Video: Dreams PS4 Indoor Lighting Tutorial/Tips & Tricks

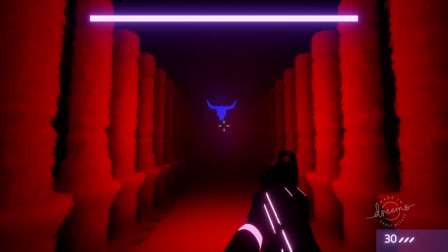0s
Welcome everyone, they call me IntroTechOut, and lighting, along with sound effects and music, has a huge influence on the atmosphere in any given scene, but is often overlooked.
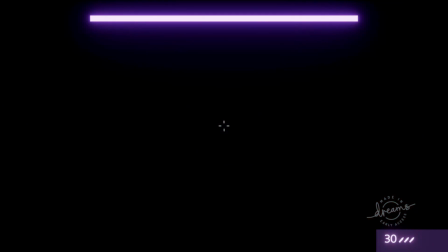8s
The difference between an unlit and a well-lit scene can be quite literally night and day.
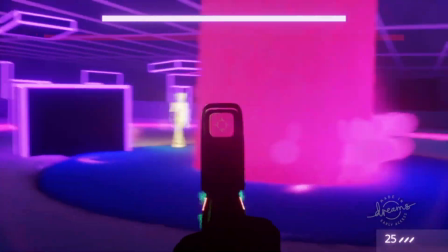13s
That is why, today I wanted to do a quick lighting tutorial / tips and tricks video for indoor scenes.
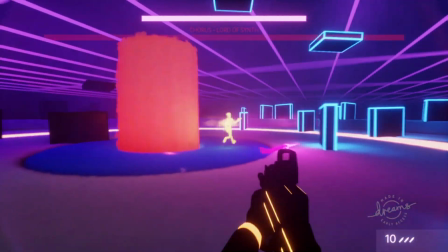19s
Before I go into it though, I did get some pushback last time with my last lighting tutorial, and I mean it was understandable.
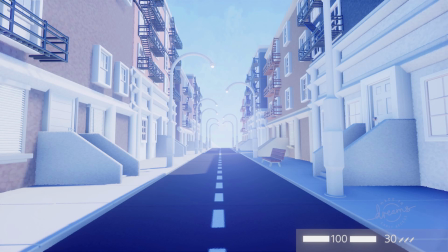24s
The end result was really light and really bright, and I can see how it was just a tiny bit overkill.
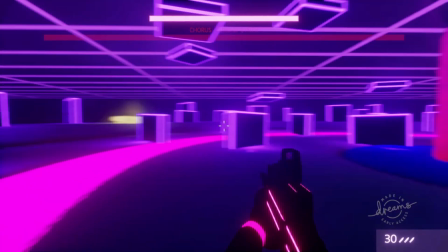30s
Still, I stand by most of my recommendations in that video.
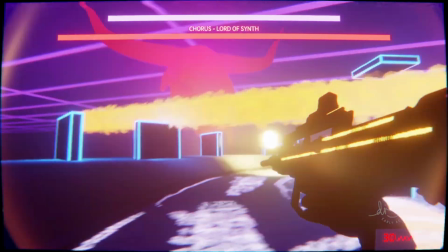33s
I've now a couple of times tried the exact same lighting method on other scenes, with exception of maybe upping the brightness in the grid and effects tool, and it has always looked great in my opinion.
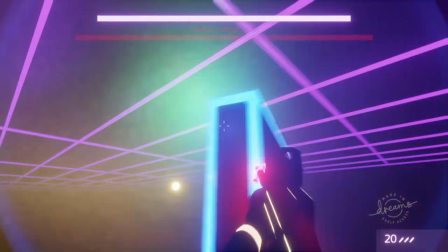42s
I also saw a lot of concern about me maxing out a lot of the sliders, because that's what I did.
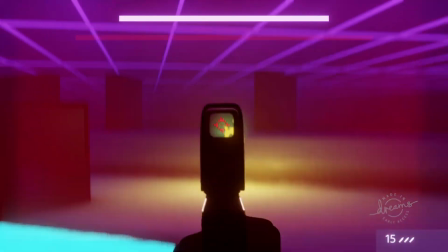46s
I made the sun brightness 100% and the sky brightness nearly the same, and I maxed out all other kinds of things as well.
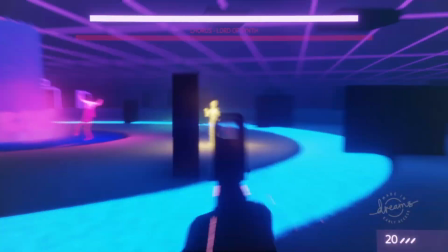53s
That is because what Dreams calls 100% wouldn't even be called 5% in other programs.
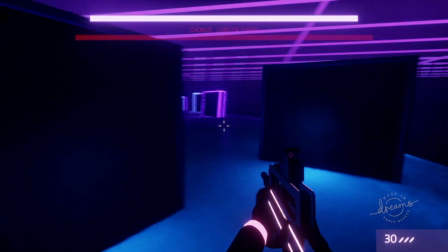58s
For example, if you legitimately max out the brightness of the sun in a program like Blender,
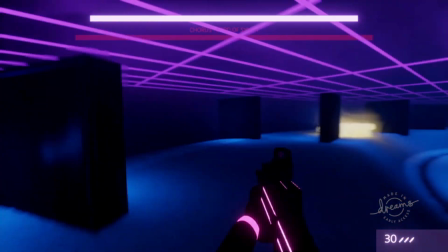63s
the whole scene will just be pure uniform bright white, burning your eyes like an LBP loading screen in the evening.
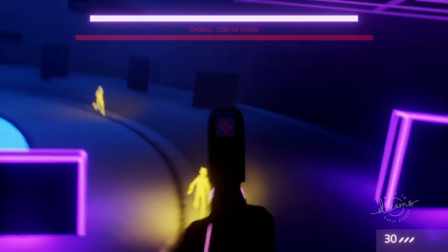69s
In one of my first Dreams videos I talked about lighting in my cyberpunk apartment,
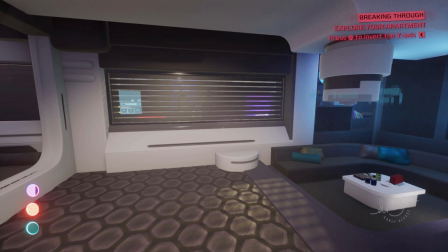72s
and there I showed the difference between using the actual sun for outside light coming in and using fake spotlights to create the same effect.
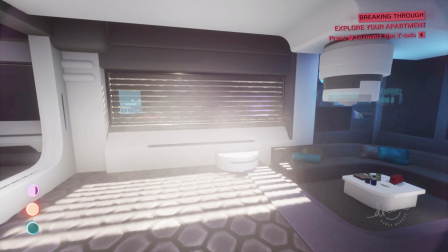79s
You can see quite clearly that 100% sun brightness is not nearly as bright as it could be.
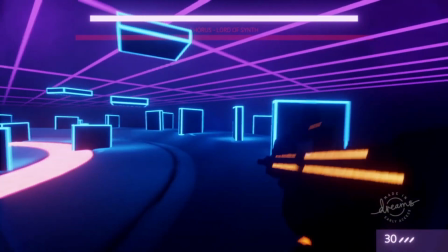84s
But I think I've made my point now, so it's time to move on. Because like I said earlier, this video will be focusing on indoor areas.
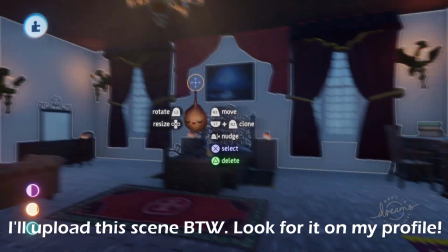91s
For this video I'll take the scene called Warm Bedroom by Bromskop, and I'll be showing how to light it as if it were a nighttime scene, a daytime scene and a daytime scene with cloudy weather.
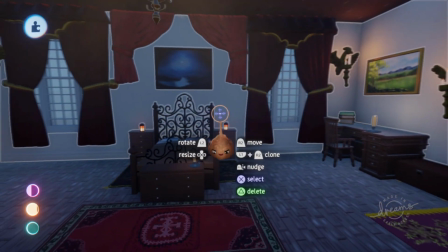100s
As a bonus, I will at the end of the video also talk about the lighting in the pool area of my Arena of Disco Dream.
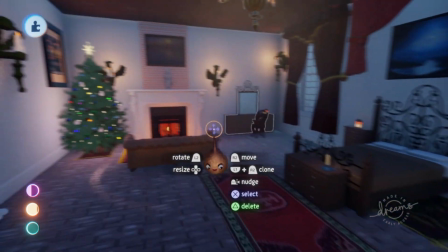106s
Let's get into it. And let's start with nighttime.
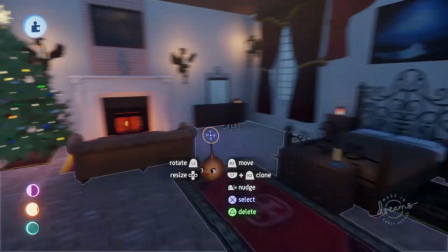109s
The holidays are coming up after all, and wouldn't we all like to create some cozy winter scenes with Christmas trees and lots of lights?
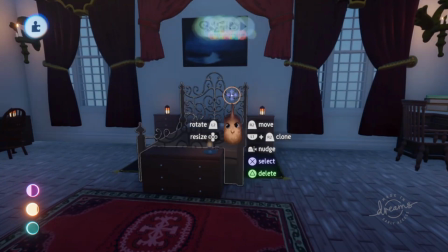115s
Well, I do. So where to begin? It's probably smartest to, again, start with the sun and sky gadget.
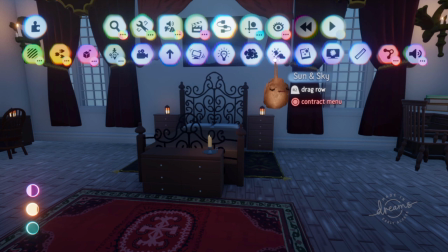121s
First thing we should do is to make the sun invisible.
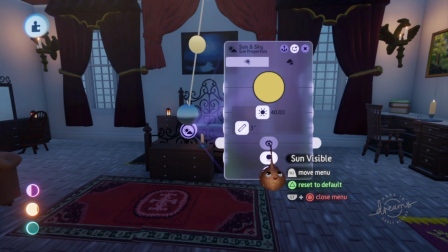123s
I've said this in my last video as well, but the sun in Dreams doesn't look like the sun, which makes it immersion breaking in pretty much any scene except for really stylized ones.
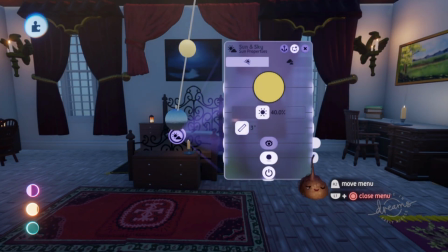131s
The second reason? It's nighttime, so there is no sun. As far as the sun brightness goes, we can repurpose it as moonlight, but that's a stylistic choice.
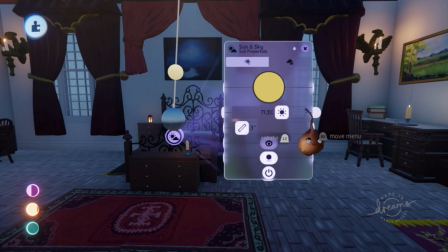139s
Games and other entertainment generally like to hugely exaggerate the amount of light that comes from the moon, which anyone who's ever spent a night in the woods can attest to.
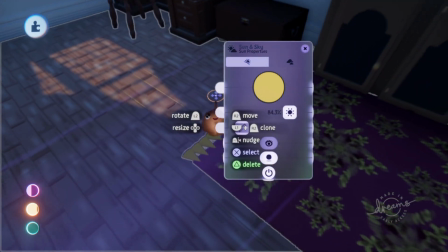147s
In real life, the moon does almost nothing for lighting at nighttime, but of course this is your world now, so if you like the look of it, absolutely go for it.
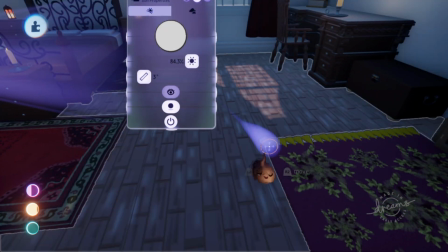154s
Do remember to make it the color white. Yellowish light tends to look a bit dull, and last time I checked, the scientific consensus is that the moon is not made out of cheese.
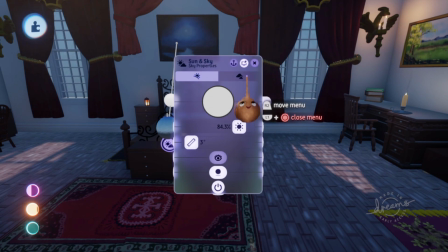163s
This brings us to the next page of this gadget, the sky. Pretty obvious, but we're going to drop the brightness to 0.
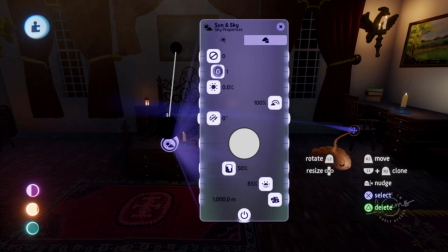169s
Because all objects in Dreams seem to be slightly transparent to the sky, this will make shadows completely black, resulting in a scene that immediately feels like it has a lot more depth to it.
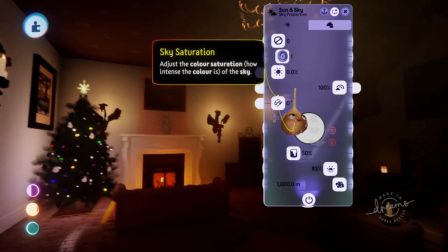178s
Most of the other settings on this page are now completely redundant, but fog range is still interesting.
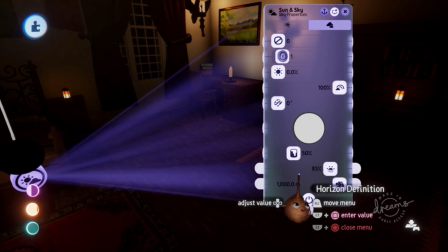183s
Because as a rule, I'd say that fog range should be pushed to its maximum pretty much always.
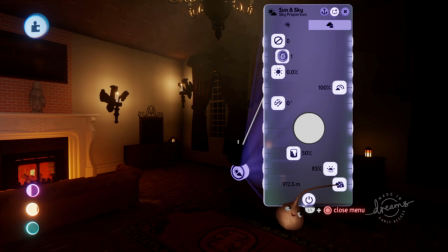188s
But there is one exception, and that is nighttime. The reason is that because the sky is now uniformly black, individual flecks can no longer be recognized. This in turn means that this fog now looks like actual fog, instead of it making things look transparent.
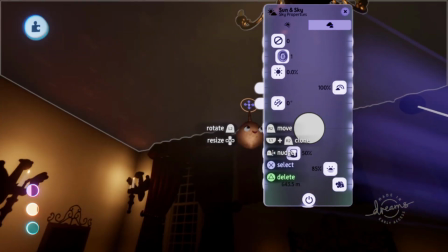202s
For indoor scenes, having a lot of fog doesn't make sense of course, but do keep this in mind for outdoor scenes, or if you're creating, for example, a horror game with really long hallways.
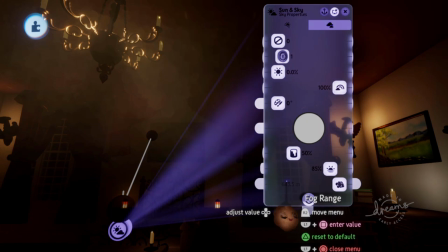211s
For now, let's bump up the fog range to the usual 10,000 meters.
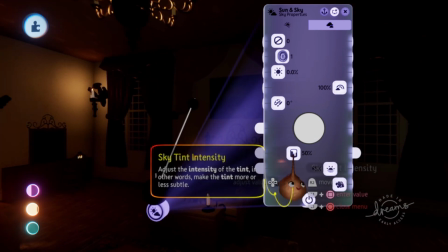215s
With the sun and sky gadget done, we could move on to the grid and effects tool, but since we're now in an indoor scene, I think we should first talk about some object-based lighting instead of global lighting.
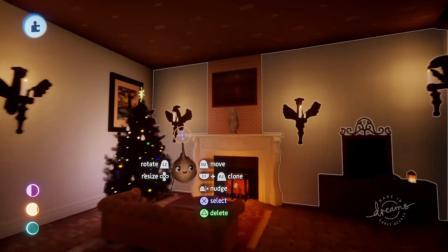224s
Now this scene already contains a lot of lights, and I added a Christmas tree for good measure, but trust me, you really can't have enough lights in your scene.
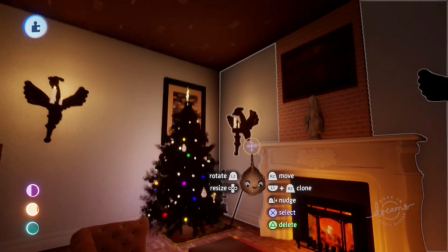231s
Dreams after all can handle large amounts of lights extremely well, as long as they don't cast shadows.
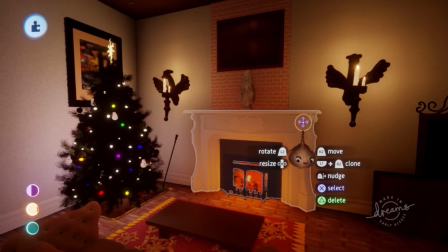236s
But before adding more lights, let's first walk through the scene and see if everything works.
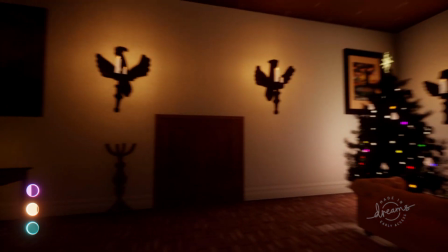241s
It looks pretty good, but... huh? Do you see that? There's some weird effect going on at the edges of the screen, as if the lights are only turned on when you look at them.